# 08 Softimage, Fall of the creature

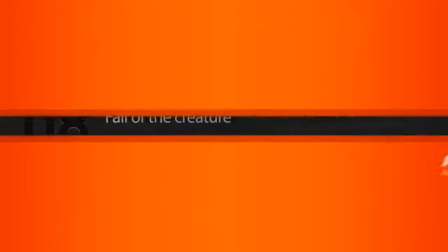In this lesson, we'll animate the wolf's fall. Okay, let's get right to it.
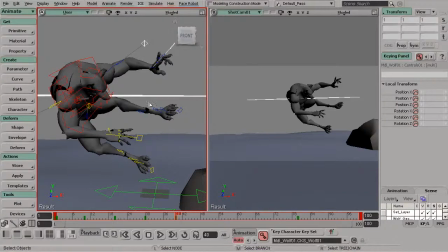Again, we'll want to grab all of the controls we need to translate the creature down with.
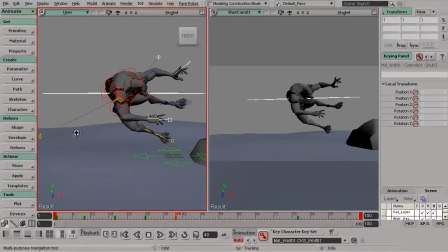Let's grab the arms, the elbows, knees and legs. We don't want to forget about the center of gravity.
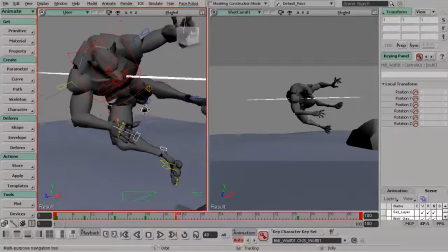Won't get too far without it. Here are the knee controls.
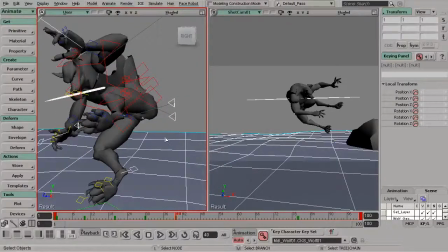If the geometry is getting in the way, go ahead and just control click it to deselect. Head over to your scene layers, and you can go ahead and turn off the selection on the set layer. I'll go ahead and grab the center of gravity now.
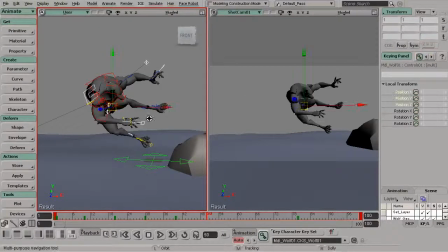We'll move over to frame 50, and this is where we want to go ahead and translate the creature down. Looks like there's one more control to grab. There we go. And after translating him down, we'll want to also slide him over.
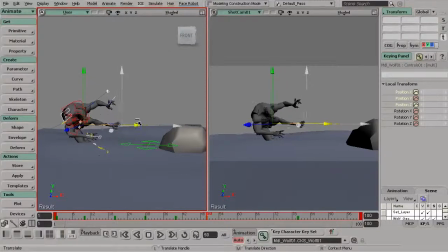So he's going to hit the floor and kind of slide a bit. So we'll go ahead and check the distance here. Looking at the pose on 40, comparing that to 50. Almost want to translate him in a bit more on 50, considering his weight.
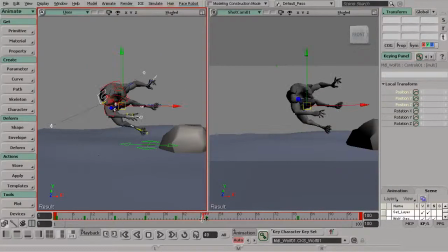Don't want him flying too far back. And then we also need to think about our last pose, just making sure that this is all going to work out.
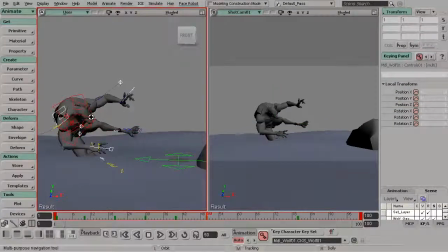All right, great. So we can now start to tweak 50 a bit more. Let's go ahead and grab the center of gravity here.
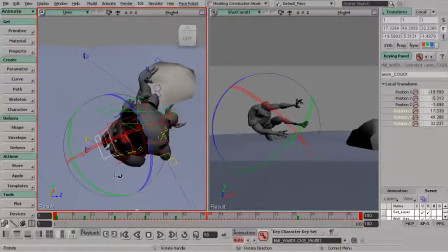Kind of start twisting that around.
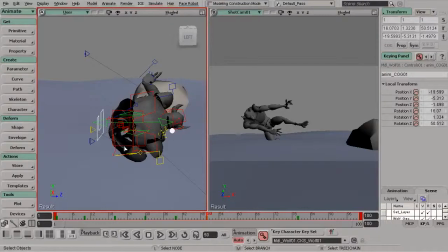We want to straighten out his back a bit. Let's go to the back control and start to rotate that back.
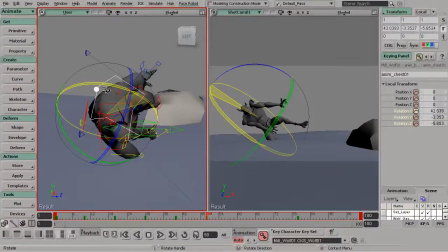We'll do the same thing for the chest control. Now, I'd like to point out that right now I'm working with X-ray on. If this is a bit distracting,
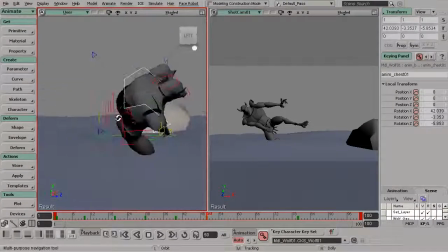you could always go to your display type menu and turn off X-ray if you find that a little bit easier on the eyes for selecting controls.
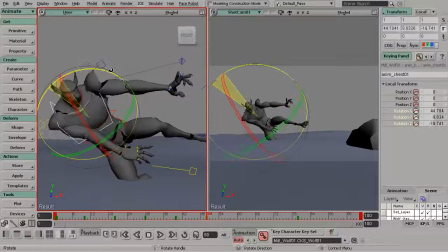All right, taking a look at things from the shot camera, we could always maybe rotate the chest up a bit, add more of a twist here, opening up the chest a bit, and we want to,
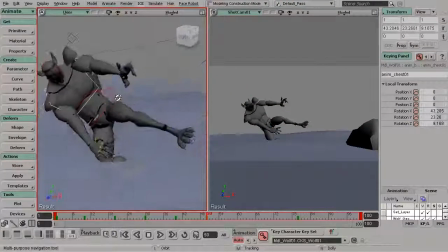from there, just go ahead and start to tweak the center of gravity a bit more, dropping the character down.
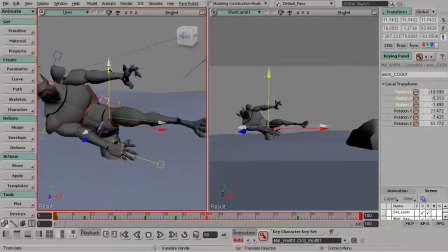And we need to think about what's going to hit right now. It's going to be his right knee and right elbow first before the body actually hits the floor. So I'll go ahead and start to take the right arm and bring that down.
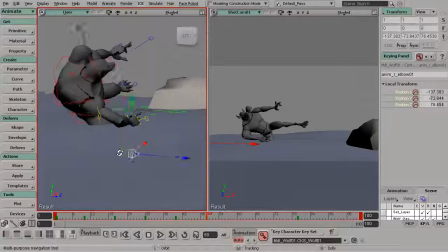We'll now go to the elbow control and swing that around.
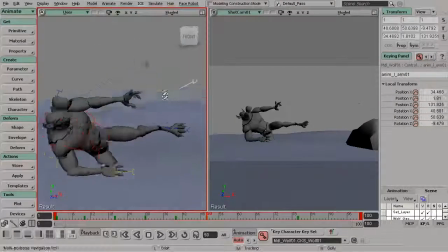Great. For the left arm, that's going to swing in closer to the body.
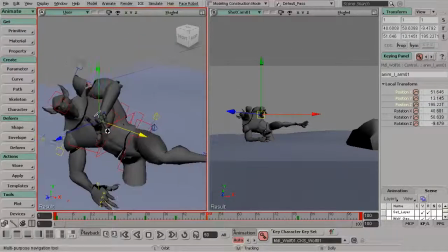So go ahead and bring that in.
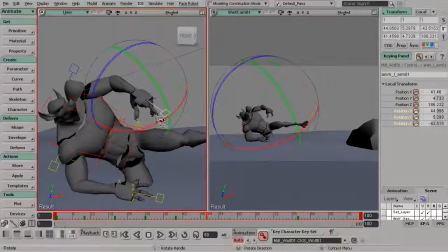And we can go ahead and have the wrist point down and in.
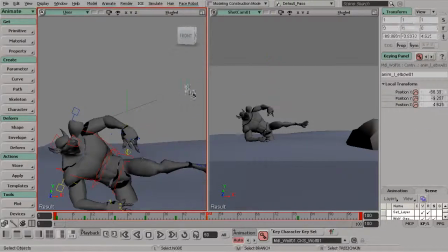Great. We want to push the silhouette of this arm, so let's go ahead and take the elbow control and just kind of bring that up a bit. Looking at the neck and head, we'll want those to rotate down for more drag here.
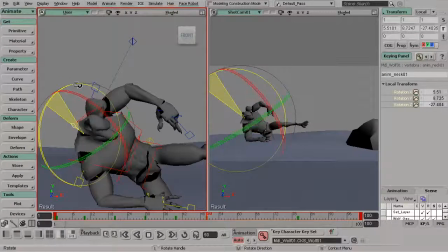I'll go ahead and take the neck and twist that around in the Z-axis a bit and do the same thing for the head control. To fix the pose, we're basically thinking about where he's falling from and how that pose would be.
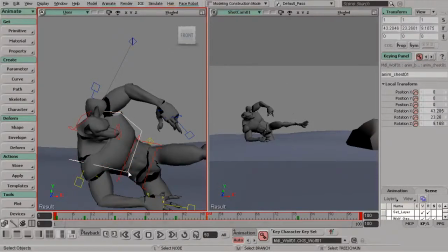It almost looks like we need to curl the chest in a bit more. I think it's straightened out a bit too much. Okay, great. So this is coming along together very well.
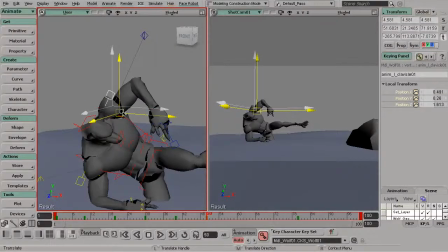We'll want to drop that left clavicle down. Just want to make sure it's not broken.
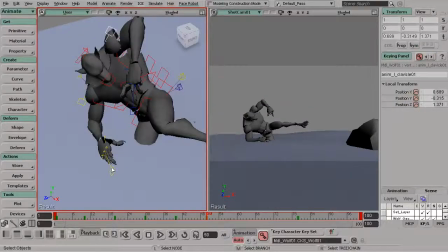Okay, great. Taking a look at the right wrist, I might just go ahead and rotate that out some.
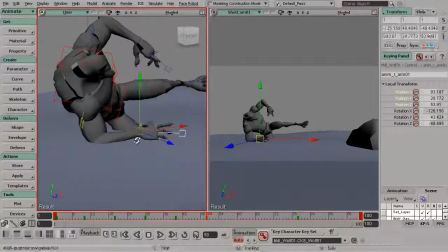And then, considering how he's landing here, we'll want the fingers to clump together, so we don't want to forget about that when we pose them.
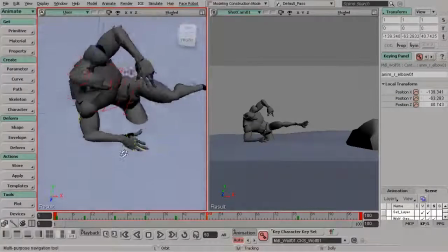So, how hard he's hitting on this floor is certainly going to affect how the fingers react, of course.
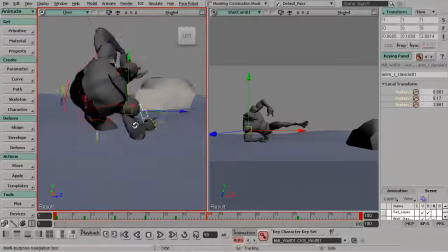So, don't want to forget about that.
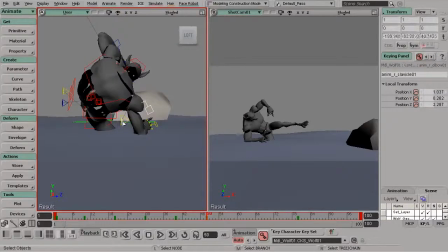Right now, I'm just taking a look at the elbow, just making sure it's not intersecting through the floor too much.
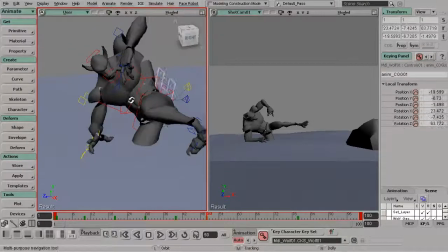If you find that's the case, we could always tweak, let's say, our center of gravity, just bringing the character up a bit more.
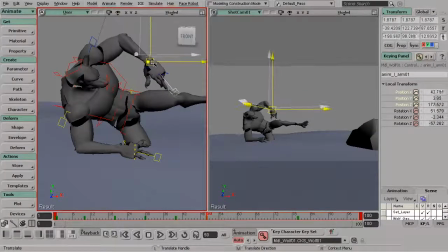Great. Looking at the silhouette in this left arm, we'll just go ahead and just drop that a bit so it's not too close to the body.
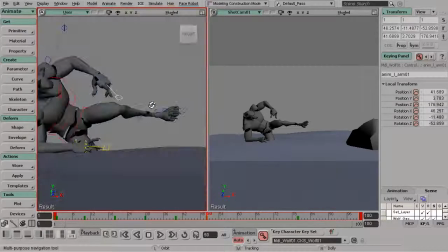Great. And now from here, let's go ahead and take the left leg.
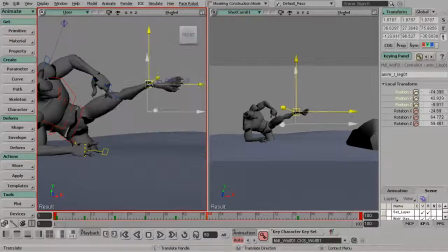There's going to be more stretch here, given the force that he's falling with. So we want to reflect that in this pose. Let's go ahead and bring that left leg up, and we'll twist the ankle up as well.
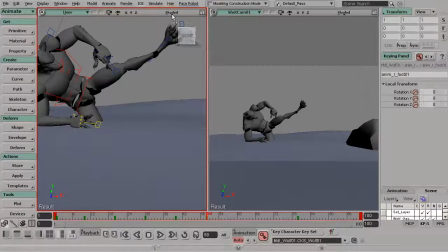And there's going to be more of a squash with the right leg. I find it a little bit easier at times to work with X-ray on, so I might just go ahead and keep it there.
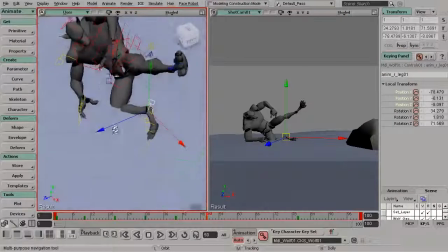That way we can grab our controls a little bit faster. But if it is distracting, you don't have to keep it on.
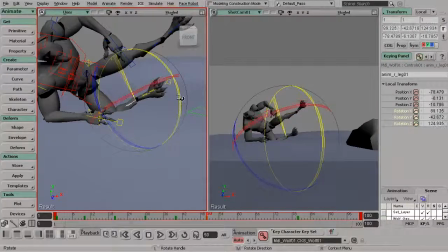So considering drag here, I'll go ahead and have the ankle rotate up. Nice, and we'll go ahead and pull it back in the X-axis.
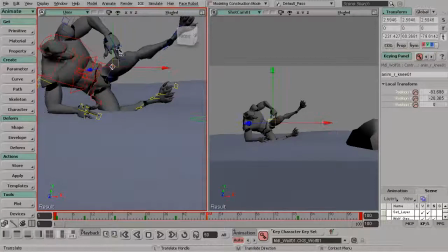And now taking a look at the right knee, let's go ahead and grab that control. Start to drop that down so we can bring the knee up.
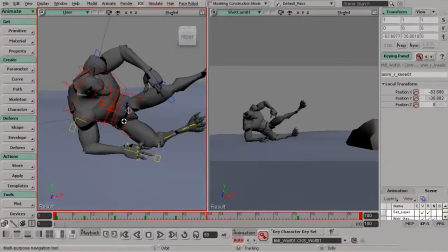This is looking really nice. Great. All right, so there is the next pose.
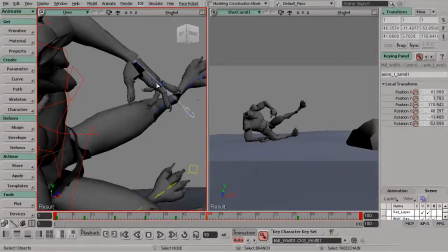Let's look at the fingers. We can just go in and kind of curl them in a bit.
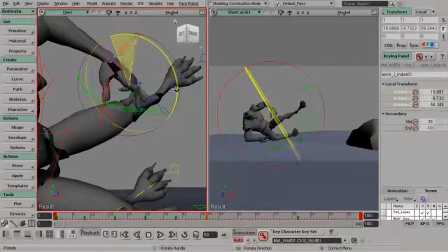Remember, once they reach an extreme, then we want them to move in the opposite direction to loosen up.
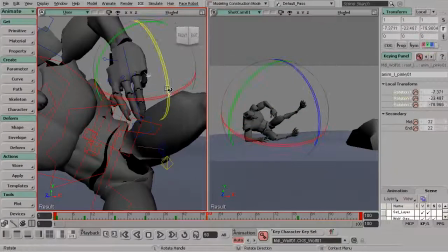They're not going to remain at that extreme. So I'm just bringing them a little bit closer together, kind of clumping them up together a bit on this left hand.
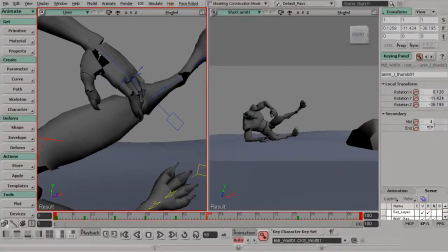We're thinking about reverse here. So if we move in one direction, then naturally we're going to move in the next or the opposite direction.
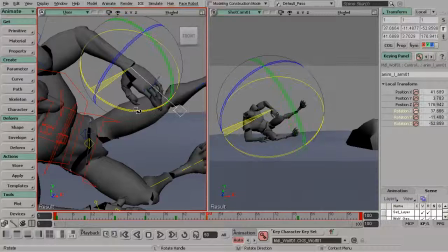So we don't overexert ourselves. Of course, there will be extreme moments like that, but eventually
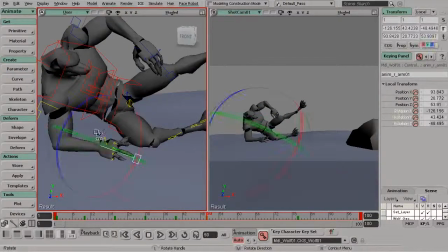we come to a rest, and that's what reverse is all about.
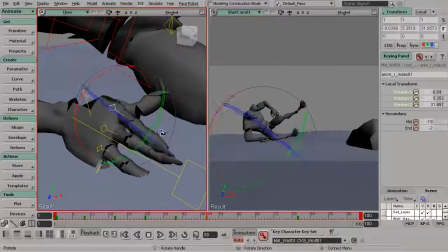Now, looking at the right hand, again, we just want the fingers to fall together and kind of clump together. So we can start with the index and pinky,
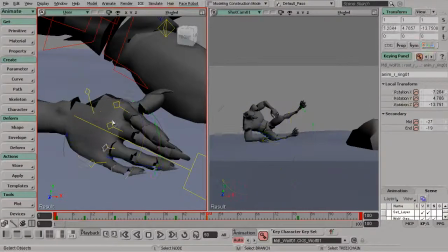just get those posed the way we'd like them to be, and then we can go ahead and work on the ring and mid fingers
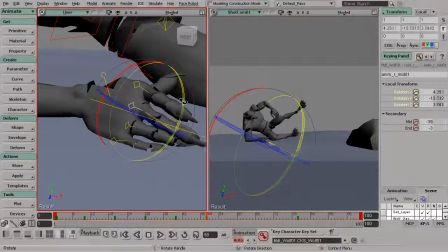till we have a desirable pose. Very fun.
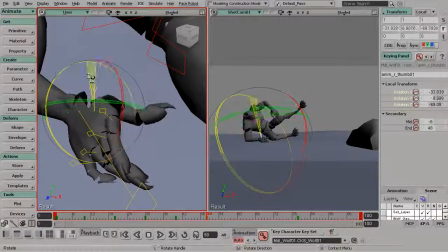Okay, the thumb, we're going to need to drop that for sure. Let's go ahead and take the end and kind of curl that in and do the same thing for the mid.
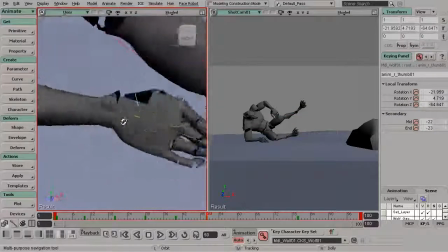Then we'll go ahead and rotate that up. Beautiful. So there's our next pose on 50.
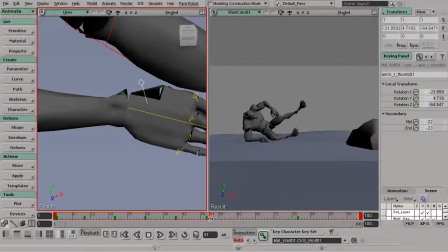Creature hits. And now it's time to create a slide here. Let's go to frame 60.
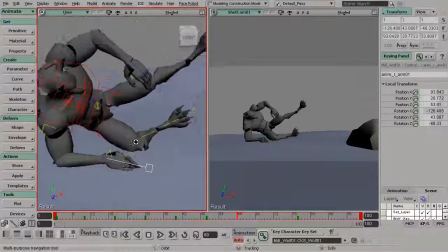We'll grab all of the controls we need to use to slide him over.
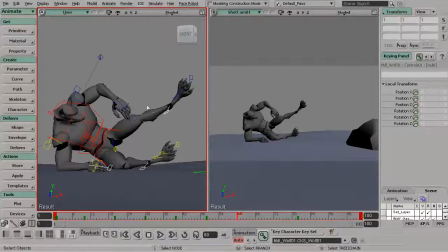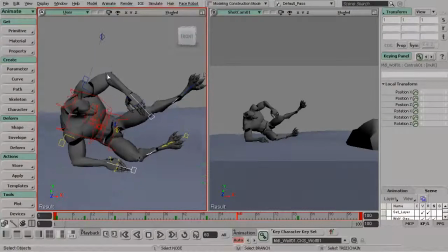And
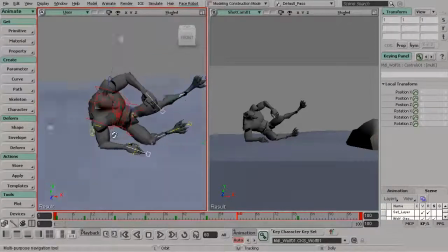after all of those have been selected, I'll just go ahead and double check here.